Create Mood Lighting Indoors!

Hey everybody, Andy Waddell with Form Films. Welcome to Grade in 10. Today we are grading a fun interview shot. And I mean, it is moody, zesty, vibey. It's got some Kubrick in it. I think you're going to really dig it. Let's dive in.
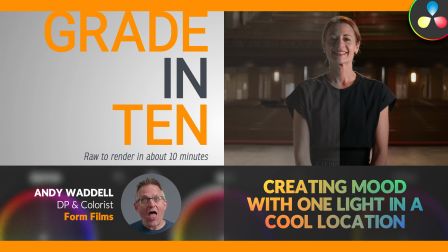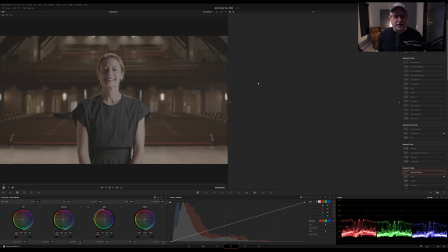All right, here we go. What did I tell you? What a cool shot, huh? So this is a Blackmagic Pocket 6K. We are shooting the director of drama at a private school, and she is standing
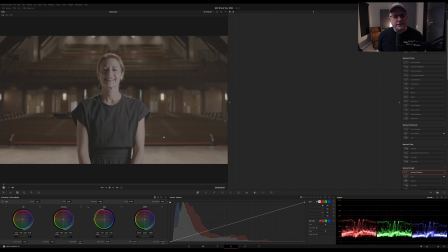symmetrically framed in the room, which is symmetrically framed in this beautiful chapel with all these browns and lights and shapes and shadows. It's just a gorgeous shot. So this is going to be a lot of fun, and let's get her going. So to start with,
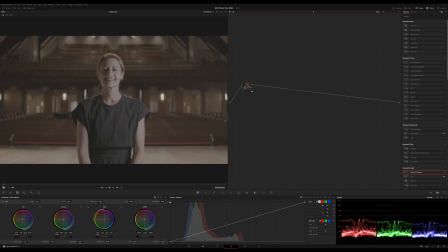if we're going to make this drama teacher look all dramatical with all this dramatical framing and lighting, we got to denoise it first. Got a bit of digital duck. So we're going to come in here, put it to better quality, and crank this up to about 25 to clean it up.
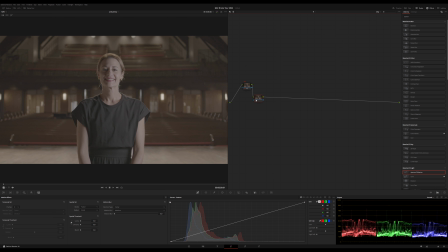Do just a touch of spatial. Okay, I am going to go a little different route here. Normally I like to work in DaVinci YRGB wide gamut, and I don't use the LUT. It brings it to Rec 709 for me with the proper science for all the color sensory stuff.
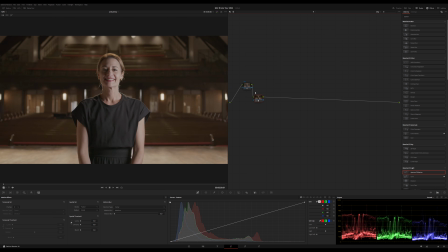In this case, I'm going to just start with the Blackmagic LUT. And the reason I'm doing that is because this project had previous sequences that have all been graded, so I don't want to change the color science and screw those up. So we're just going to do this today to get us started. Call that LUT.
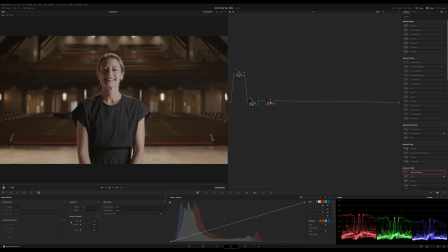Again, I don't typically work that way. I don't usually use LUTs to color, but in this case, if it works, it works. Let's call this primaries. I'm going to do a very subtle primary adjustment, mainly because she's a little paler than this background,
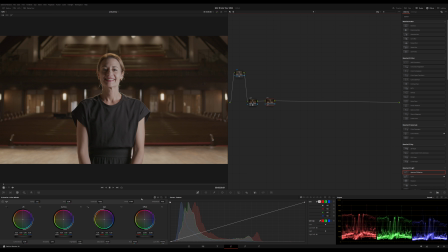but I'm going to pull this whole image just a touch cooler and then warm it up later because I want to kind of isolate her skin tone even a little bit more. So I'm going to kick on the offset. I'm just going to roll this way. Did you see what that did? Just that little touch. It just isolated her. It popped her out a little bit.
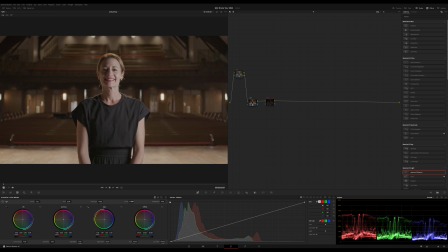Off, on, off, on. Just pops her away. Puts a little bit of almost a blue haze over this background, which we're going to play with later. But that's a very, very quick, tiny adjustment that makes a big deal. All right, I'm going to call this adjustments.
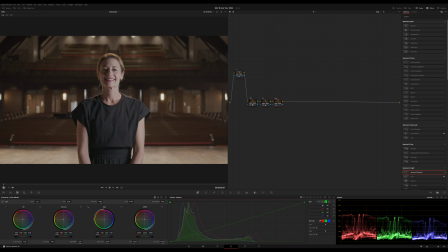What I want to do is I'm looking at my waves here and my waveforms here. I'm going to pull just ever so slightly a touch of green out of this. Okay. And I'm going to play with this just a little bit. Here we go. There it is. Just super subtle.
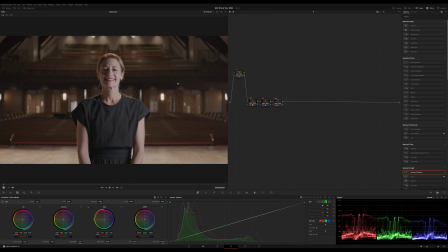Green, a little bit of green in this, and now it just pulls it out. I'm a curves guy with an audio background. To me, curves is like visual EQ. EQ for your eyeballs, and I love to go back and forth between wheels and curves. I don't see a lot of color guys doing that as much as I do, but I'm kind of a fan.
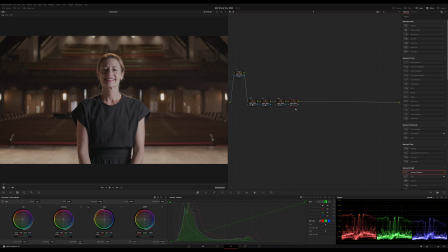I'm like a huge fan of curves. Okay, adjustments. Let's do I lost my train of thought. What am I going to do next? I know. Contrast, sat. Thank you. Okay, see what happens when I start with a LUT.
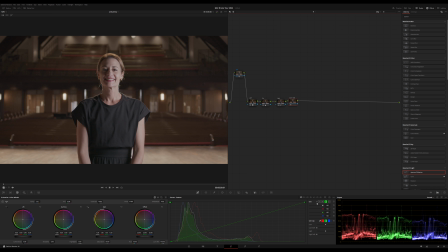It throws off all of my processes. Okay, I'm going to play with curves again, and we're really close to the black level there, but I'm going to play with curves again and just bring some of that low shadow down a little more, and then just pop my highlights just a touch more. I want to watch her cheek.
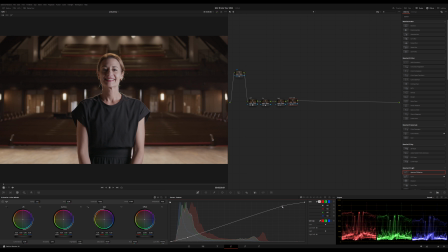I don't want her cheek to blow out. If I blow it out like that, ugh.
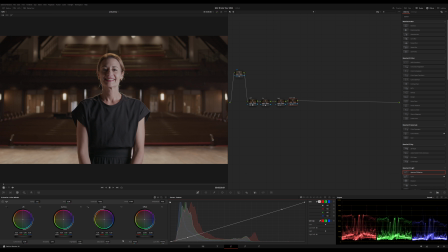But just a touch. Okay, and then on the same note, I'm just going to go ahead and bump sat up. Ooh, that's way too high. Okay, 60... 65, let's go 62 and a half.
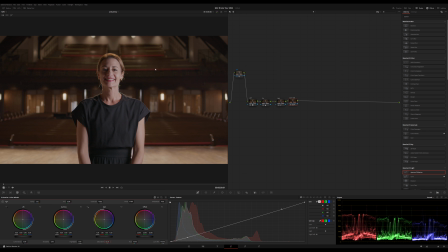I like that her lips match these red felt seats on the pews, so kind of want to lean into that. Okay, I'm going to make parallel nodes here, and what I'm going to do is grab her skin and her shirt, and we're going to break them apart, and then that will further isolate her from the background.
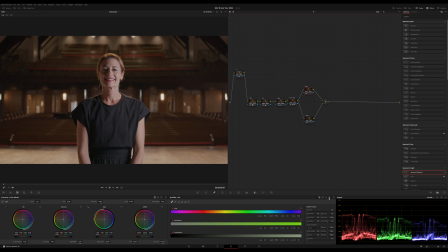So skin going to my trusty qualifier 3D. So this is going to be a crapshoot. I'm going to have to grab it a few times, and I'm going to basically aim to get everything that's lit by the key light with as little of the brown from the pews.
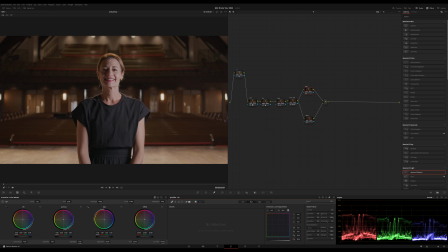And it's just going to be a little messy, but in the end, it'll all pan out. So I'm not going to worry about what's happening in these shadows. I'm going to let these stay lit kind of by the environment.
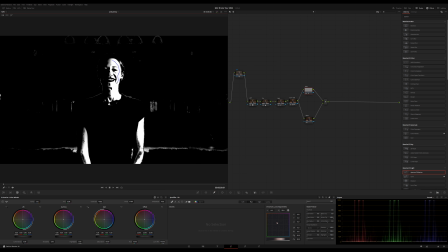But it's just this key light lit skin that I want to make sure I compress the hue and the sat and just really, really dial in. But again, it's just going to take me a couple of swipes to get kind of the, see what I did there?
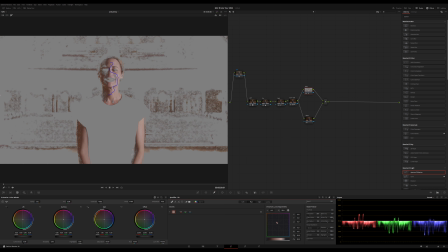Although, let me see if I can, that's actually better than expected. Okay, let's roll with this. Heck. Okay, put a little bit there. This is the part where I just futz around until I'm happy with the settings.
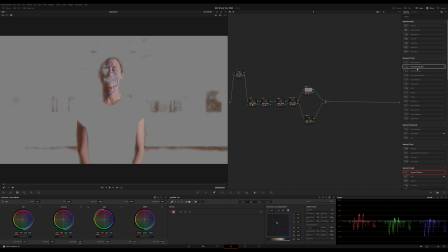Okay, let's leave it there for a second. Let's grab our color compressor. We're going to drop it on, and I'm going to grab part of her skin that I think looks like what I want all of her skin to kind of look like. The trick here is
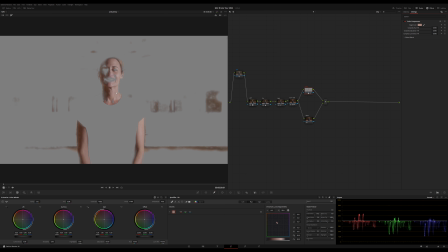just because the key light was a little cooler than the ambient, and so what I'm struggling with is, one thing I'm struggling with is the edge. This edge is like a little wonky.
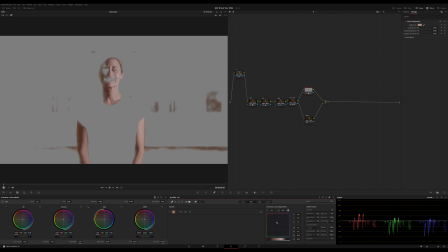Yeah, hold on. Yeah, so one of the challenges here is that there is clearly a kind of a lack of the good skin tone in her tone, just because of the way the lights are blending on her.
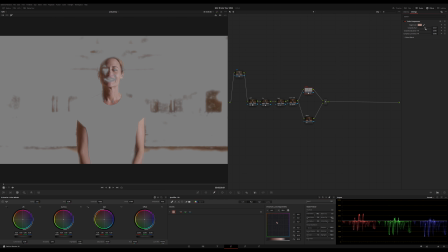So I'm going to use the color compressor, and I'm going to push the hue, and I'm going to push the saturation pretty far. I have a feeling I'm going to need to pull this over artificially to like just a warmer tone. It feels like I want it to feel kind of making up her skin tone.
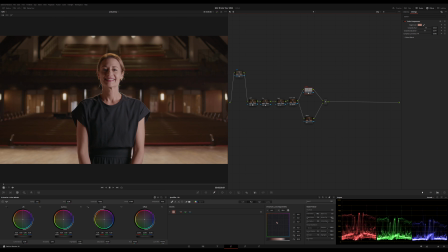Okay, I'm going to disable that. Let's flip to vector scope, and let's actually solo it again.
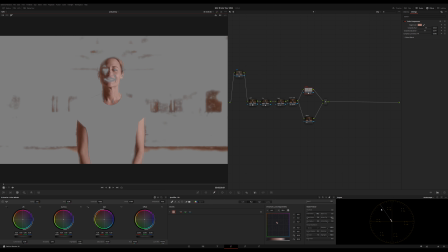Okay, we are right in line with the skin tone. I'm going to use offset and just push it up a little bit, pull it to the right just a touch, and then I might even just put 55 on sat.
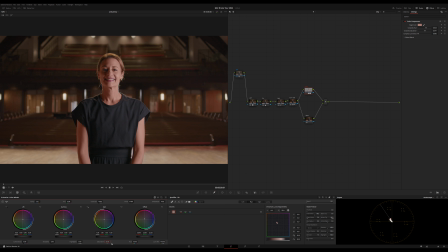It's going to be too much sat, but I want to play with it a second. Okay. Dial it back to about 52.5. Okay, now I'm going to toggle that off and back on. Wow. Okay, now we are getting a lot of skin, bleed over here if I solo it up.
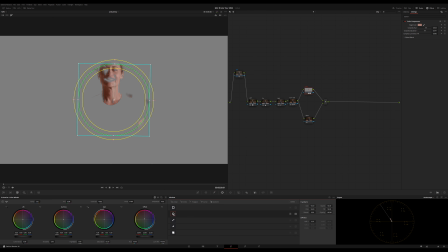So what I'm going to do is throw a mask. I'm not going to track her face. I'm not going to get super crazy fancy. I'm just going to, can't do a grade in 10 if you do that kind of stuff. So what I want to do is get this just really close to solid. I don't believe she talks a lot with her hands, so I think I'm going to keep it kind of right in here.
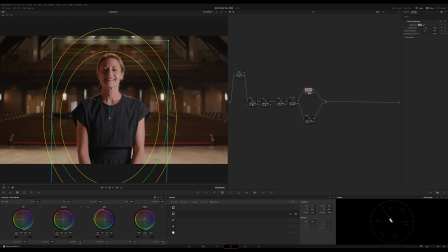And even with this stuff happening here, I'm not too worried about it. Because we're going to draw our eye to her more and more in the next couple of nodes. So let's jump to shirt. Let's rock and roll this shirt with a little bit of the 3D grabber.
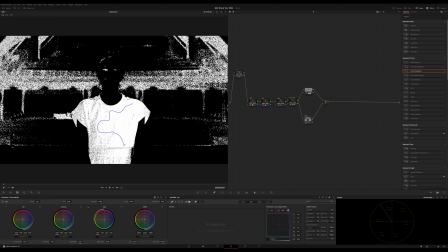We're going to have some shared shadows in the shot. We'll just do our best to mask them.
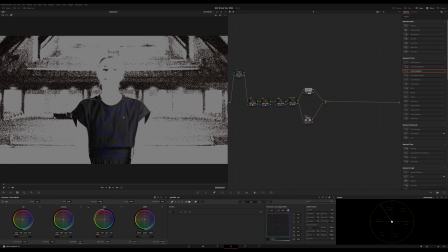This stuff up here is more brown than her shirt, but it's still kind of qualified with the qualifier.